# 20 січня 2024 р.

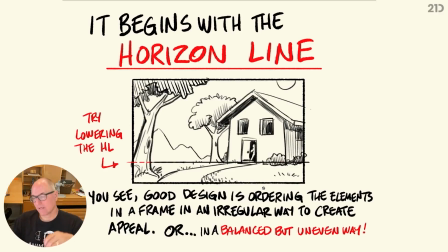741s
This is a much more well-balanced composition. It's also much more dynamic. If this was animation or it had movement to it of a character coming out of the door and kind of working towards camera.
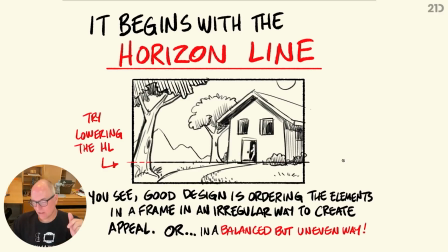754s
A lot more things going for this. So in good design, it's about ordering your elements in a frame in an irregular way. You want things to be off balance. You don't want things to be so static and boring and cut in half and all that kind of stuff.
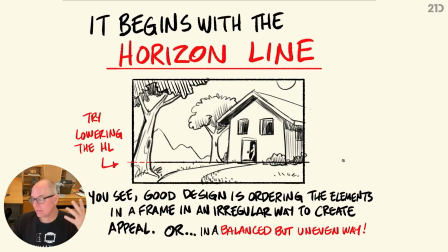769s
So really you're trying to be like balanced, but in an uneven way. Let's put it that way, okay? Start thinking that way.
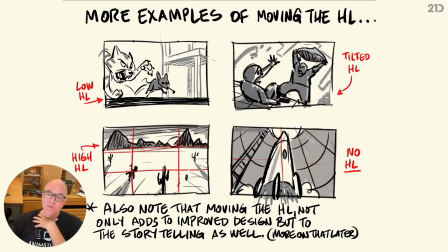777s
Here's some more examples of moving your horizon line within a frame that can give you some really good outcomes here. There's this great one where we go really low. So if you're doing a film or an illustration or a concept that's like Ratatouille or something,
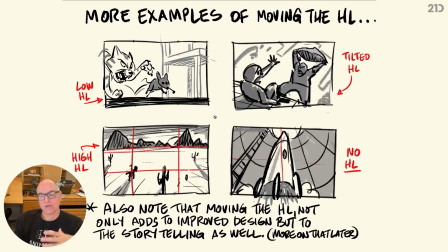794s
and it's based on a cat or a mouse, and they're in a real world environment, you want to be down at their level. So a lower horizon line could really put you where you're looking up at everything else around us, but we're right there. Lower with our camera or with our framing.
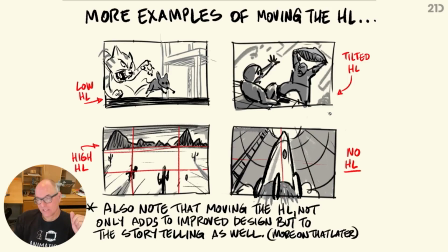813s
Look at this, more of a what they call a Dutch angle. I guess it started in Holland, I don't know. But this more askew kind of breaking up of the frame at a diagonal. And we're also still pretty low with it, so we're looking up at this imposing character,
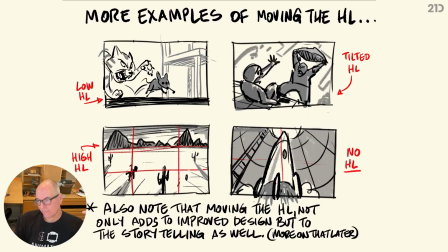831s
and we're here right there with the victim, looking over their shoulder. Here's a higher horizon line, and what that does for an exterior is that it makes it kind of a vista shot. We can see a lot of kind of the earth, the planet, the location, right?
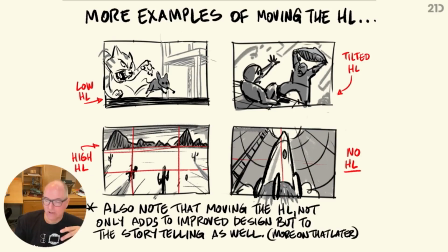849s
And for something where you want to stretch out shadows at dusk and create an impactful image there, it works great. I also have the horizon line. If this was broken up into thirds, I have the horizon line cutting right across the top third of the frame.
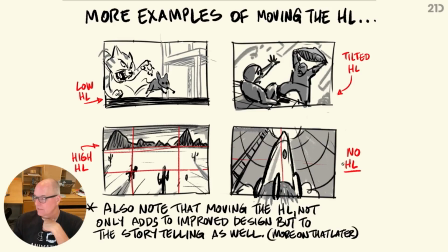866s
This is this is more of a split kind of composition with a dynamic element of these lines all working towards a horizon line that is way up here off frame somewhere.
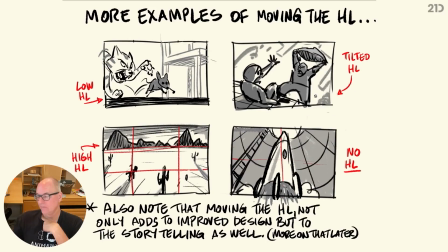881s
So we don't see the horizon line in frame, but it would be like way up here, and all these lines would work towards it. But it gives us a nice impactful shot of seeing a rocket taking off in the frame. So sometimes you don't have the horizon line in the frame. That works too.
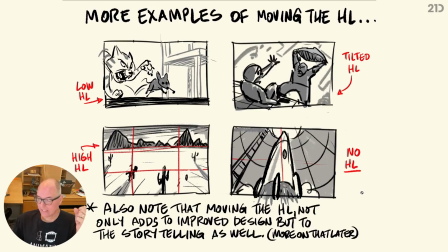900s
Also know that moving the horizon line not only adds to improved design, but to the storytelling as well. So it gives you an impact, an emotional feeling too about where the camera is. We're going to get more into that as we go into the next element.
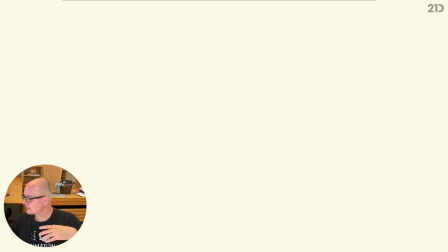919s
And let's go into assignment number 2.
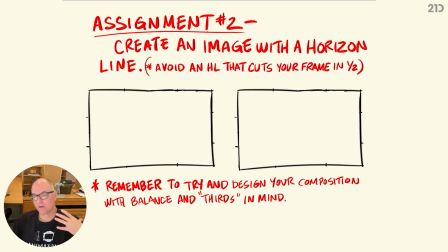924s
So as we conclude this session about horizon lines and composition, I'd love for you to just fill in 2 rectangles again with some kind of composition. This could be more pictorial, so a landscape or something like that within this frame.
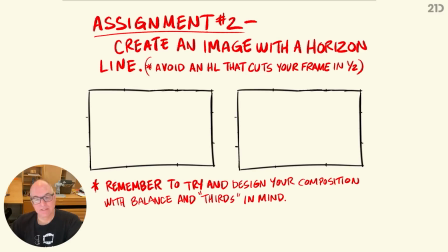943s
Create a quick little sketch that has a horizon line. And I've kind of notched in where the thirds are, so you can kind of suggest it within that if you want to help bring in the thirds concept to make sure that there's balance,
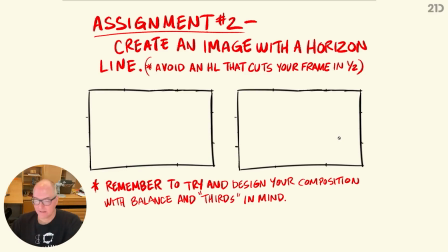959s
but also not evenly balanced, and create a design composition. I'll give you a moment here, and then I'll take a stab at it myself. Okay. All right. Let's see what we can come up with here. I'll just do one in this area here.
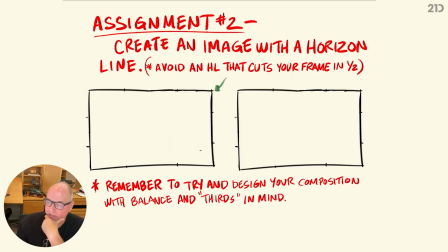976s
Let me make my pencil a little smaller here. I'm just going to rough something in here. You know what? I'm going to do kind of a foresty thing. I like the verticals that come from trees.
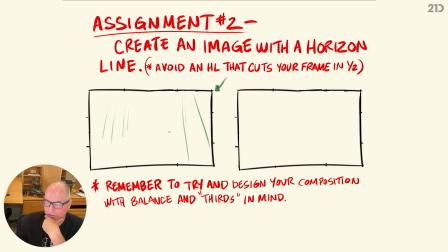989s
So I'm already starting to think of like a large tree breaking up the frame and some smaller trees over here. I'm going to put my horizon line pretty low. And it's also going to have a little curve to it because when you're out in the woods, you know, there's little hills and things like that.
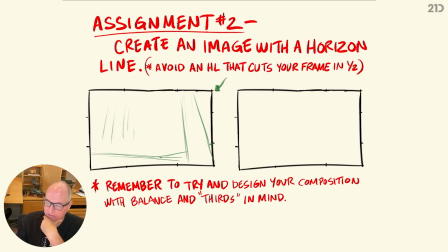1006s
It's not pavement, so it's not totally flat. And I can have one hill that's in front of another, and that adds to an interesting dynamic right here because we see, you know, one shape coming into another shape here, which is nice for this area.
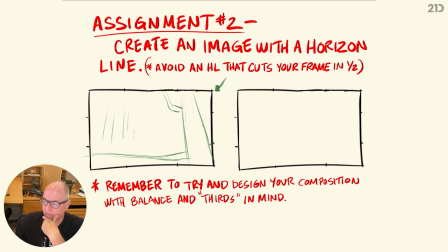1024s
I'm going to put in some branches to break up the frame a little bit too. I'm not great at, it's taken me a long time to learn how to draw trees. I gotta say, I don't feel like I'm great at it, but
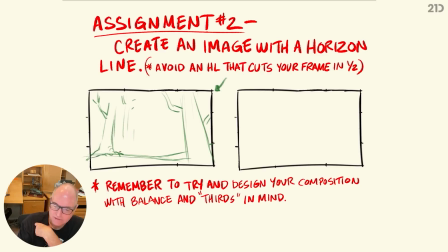1043s
there's some classic trees in different movies like Snow White and things like that. But the nice thing about trees is you can break up your space in the frame too by creating kind of a canopy of leaf shapes
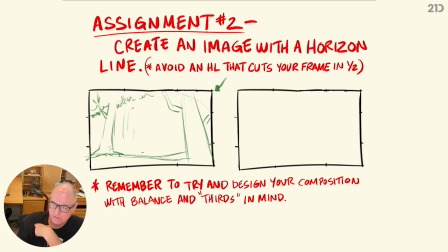1062s
and bushes shapes. Like I could create other shapes here that are basically bushes, and they're in the background.
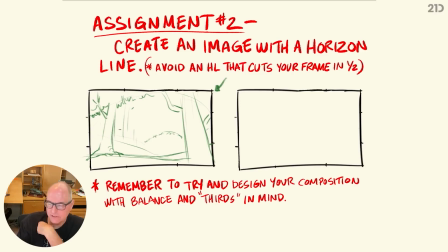1076s
I'm going to create a focal point within the thirds here of a character in this area. See, I'm thinking about my thirds here.
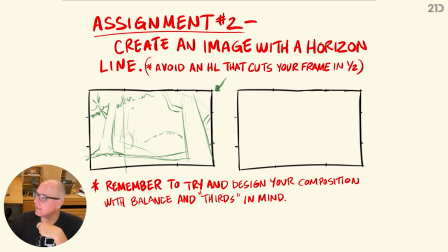1093s
I should have done that on a different layer. I'm going to erase those. Okay, so let's just put a bunny in here or something like that. So let's make this shape that I'm thinking into a compositional character.
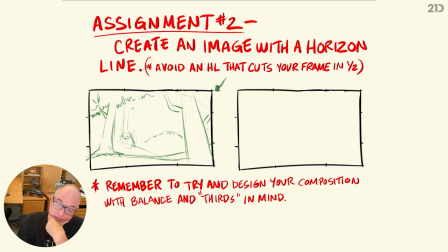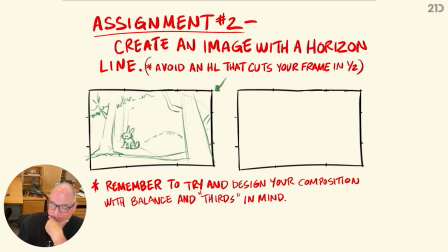1130s
Whatever a bunny looks like. And this is where I would do some character designs before I really put them in there. But now we have a background tree that's pointing directionally right into him, and I want to have some elements maybe of
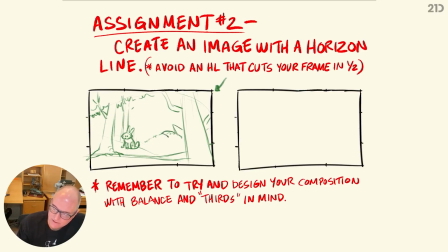1148s
let's do some kind of soft leaf kind of thing that maybe directionally works towards the bunny. Instead of this bushy character or bushy kind of thing. This is from the trees.
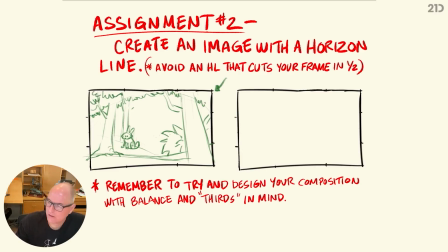So trees, trees, trees.
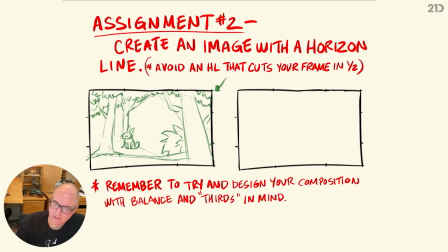1184s
So I'm kind of creating a space here too that could be broken up too with really soft trees in the background. These are like distant kind of things. I could even put in another hill kind of back here that could really work towards pointing out our character.
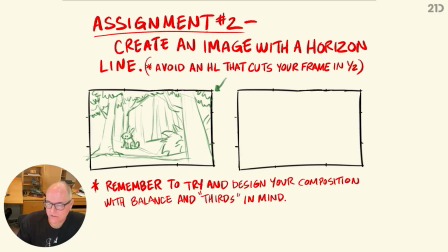1204s
And then if we were doing this with tones and shadows and stuff like that, we could really create a pull of light here by making this pretty soft and this a little bit darker, and really making him light against dark by
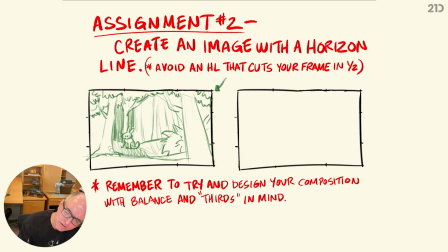1222s
darkening our background around him, and that's going to make him pop more. And when I say pop, that means he's going to stand out more in the composition. Our eye is going to go to him as a focal point.